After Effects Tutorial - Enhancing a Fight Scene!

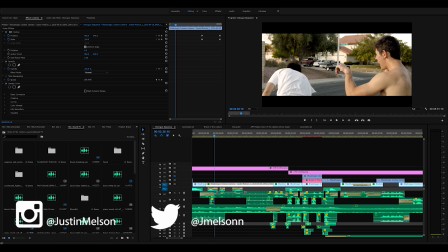Hey guys, how's it going? My name's Justin Melson with Happyfox Productions, and today we're going to be looking at how to enhance your fight scenes within Adobe After Effects.
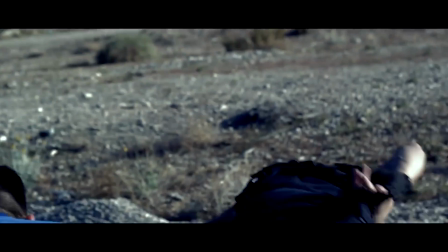And like every tutorial, I always say, these effects and techniques don't have to be applied to this specific scenario, such as a fight scene.
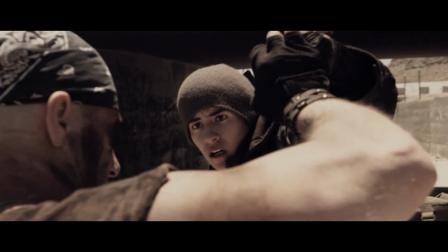You can definitely use this technique in almost any kind of way.
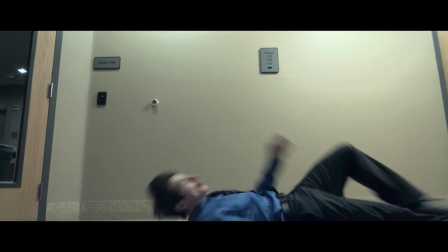The whole point is showing you guys how to achieve the effect, but that doesn't mean the effect is limited to a fight scene.
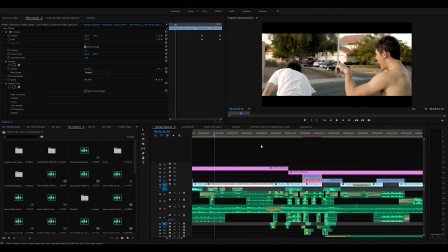So without further ado, let's kind of see what we're going to be working on.
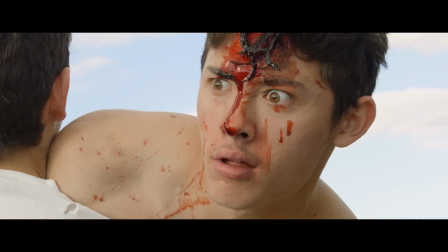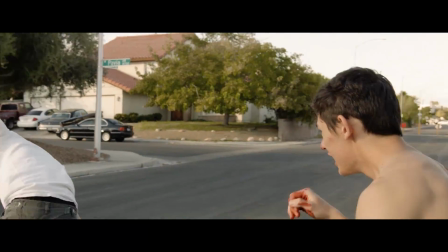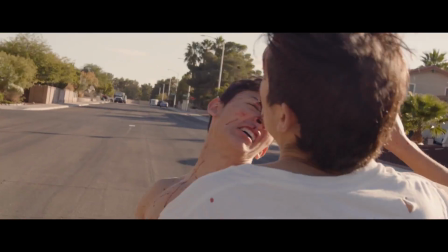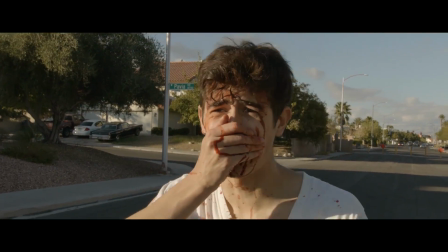Fuck! Oh, that really hurt!
So here is a perfect frame to stop at.
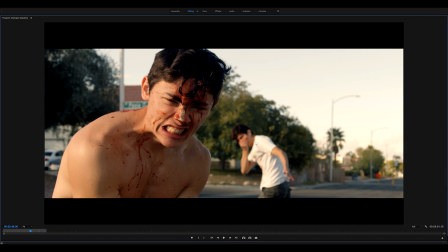That's Dylan, he's an actor. That's my friend Ryan, he's an actor.
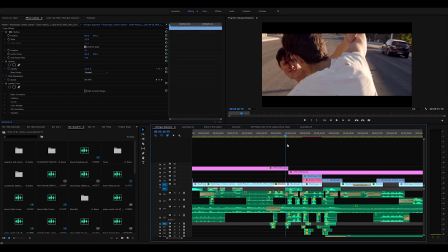And so basically, what the effect is, we're not going to be looking into how to edit and mix it, but more or less how to do a touch-up.
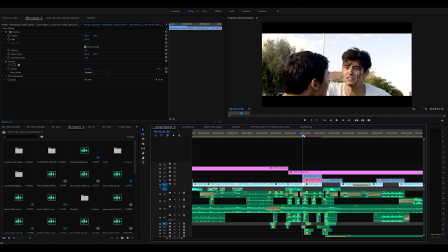So most of you guys who watch film, right, you guys know what Ryan Connolly does. I don't know if you guys know about this,
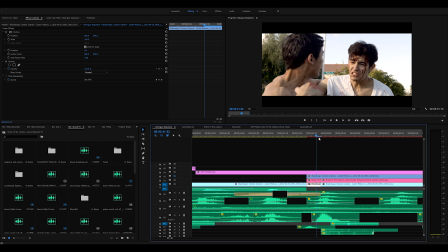but he said what he likes to do is he likes to take a frame right before the impact and then just take a frame or two out just so the effect,
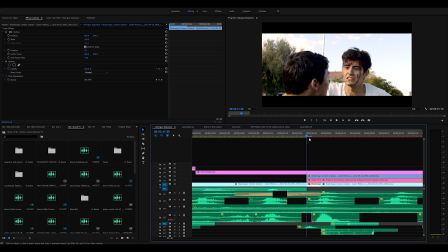or just so the punch looks a little bit more violent, which I really do like. So the first thing I did is I took a frame out of the shot.
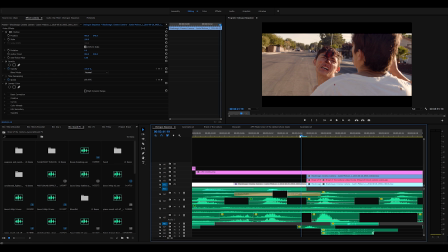So let's say this is the original shot right here, ungraded. So we would go from this.
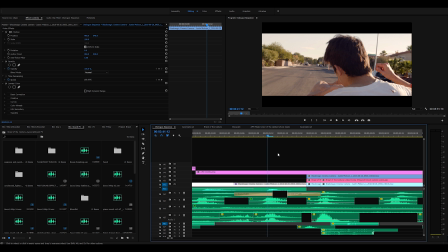Actually, let me turn my volume down so you guys don't hear it. So this is what the raw shot would look like.
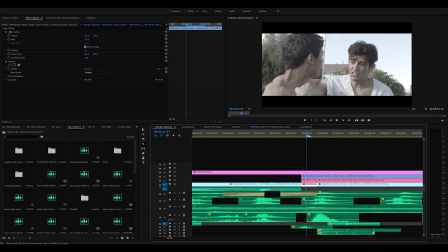And so what I went on ahead and did within Premiere is I would take right before he gets hit in the face. So probably right here,
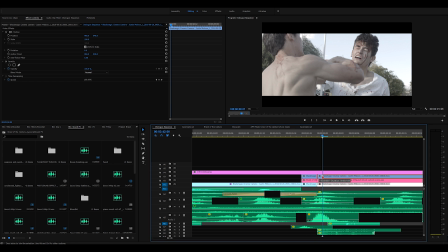go over a frame and just bring that in, and it'll
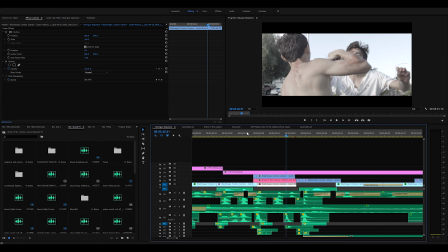just makes the hit look a little bit more violent, although I don't do this all the time because,
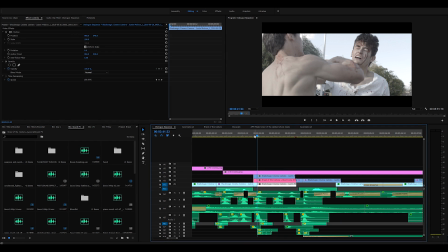as you can see, it almost looks like he missed the punch because he can't even see it. But that's just one of those things that I like to do. But in this tutorial, we're going to be looking at how to do this in Adobe After Effects.
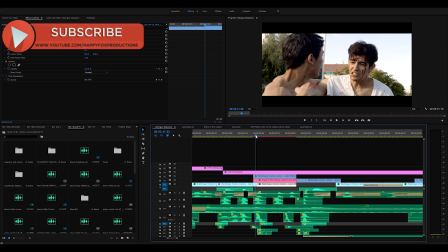So if you look closely, he gets punched in the face, a little bit of blood comes out, and if you look really closely,
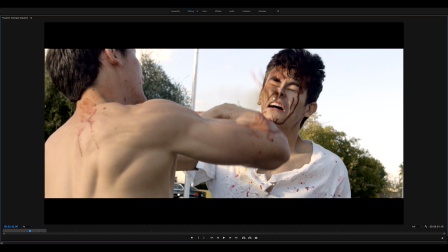you can see that his face is pretty warped. He just looks hilarious.
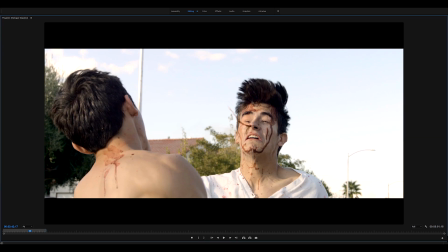We probably won't do the eye effect. That was just like a creative little touch that I did. So that's basically what we're going to be looking at today.
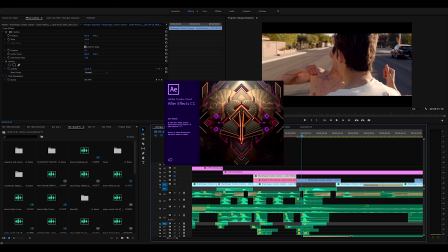So I'm going to go ahead and right click and replace with After Effects composition. All right, so here we are in the infamous Adobe After Effects.
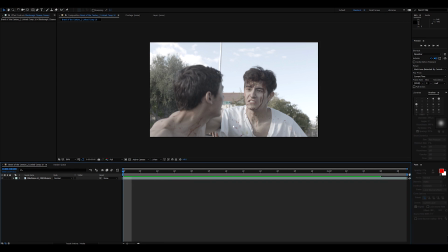And those of you guys who want to know, I went on ahead and shot this on the Blackmagic Cinema Camera. Those of you guys who follow the channel know that I love Blackmagic Cinema Cameras and they're amazing.
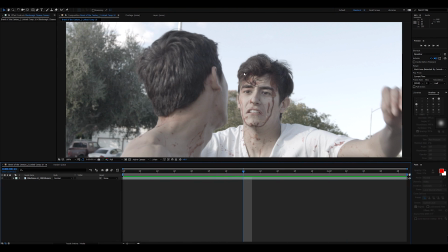What we're gonna go ahead and do is just mess with his face and probably apply a little bit of blood and just
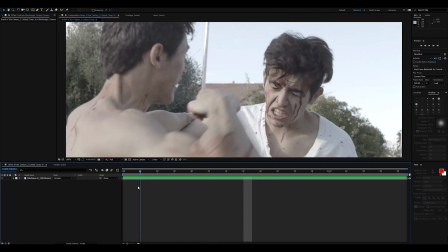little bit of elements to touch up the effect that he just got punched really hard in the nose.
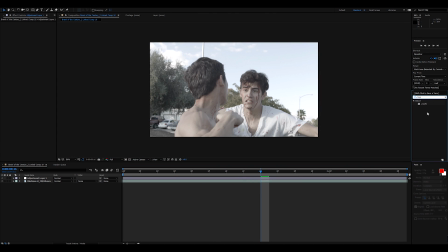Alrighty, so we're gonna go ahead and do Liquify. And most of you guys, I'm sure, heard of the Liquify filter.
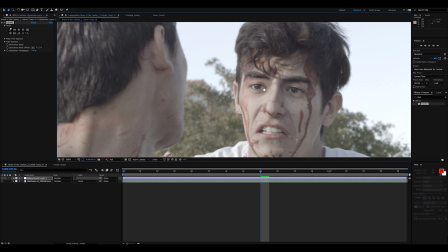If you've ever wanted to like mess with your facial features and be like, oh my God, I wish I was more handsome like this guy, that you could always go through and just be like, okay, let me just like do that, you know, or just whatever. So now he looks kind of like a, I don't know what he looks like. He looks like, I don't know if you guys have seen Scary Movie 3, where they have the pictures of the messed up faces. That's kind of what he looked like.
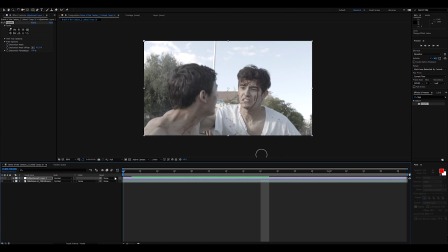But okay, anyways, I'm going off track. So we got the Liquify effect. So we're going to go ahead and apply that right here.
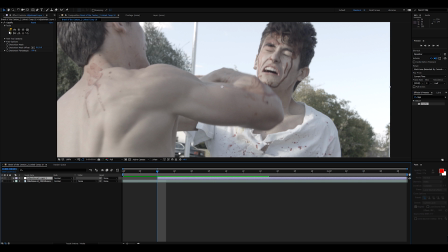So I'm going to go ahead and hit Alt, open bracket, and I'm going to go ahead and maybe squish it in because, you know, that's what would happen. So that looks hilarious. So we're just going to do that. And what should I do? Oh yeah, we'll keyframe this. So just because why not?
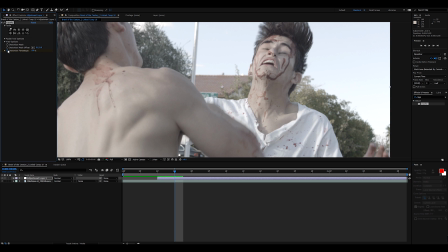So we'll keyframe that, and we'll page down, and we'll go to zero.
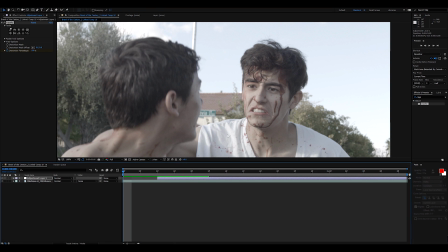And so now we got like a, it's very subtle. Yeah, it's almost too subtle.
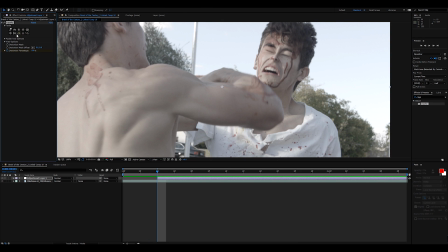We should just really go all out here. You know what?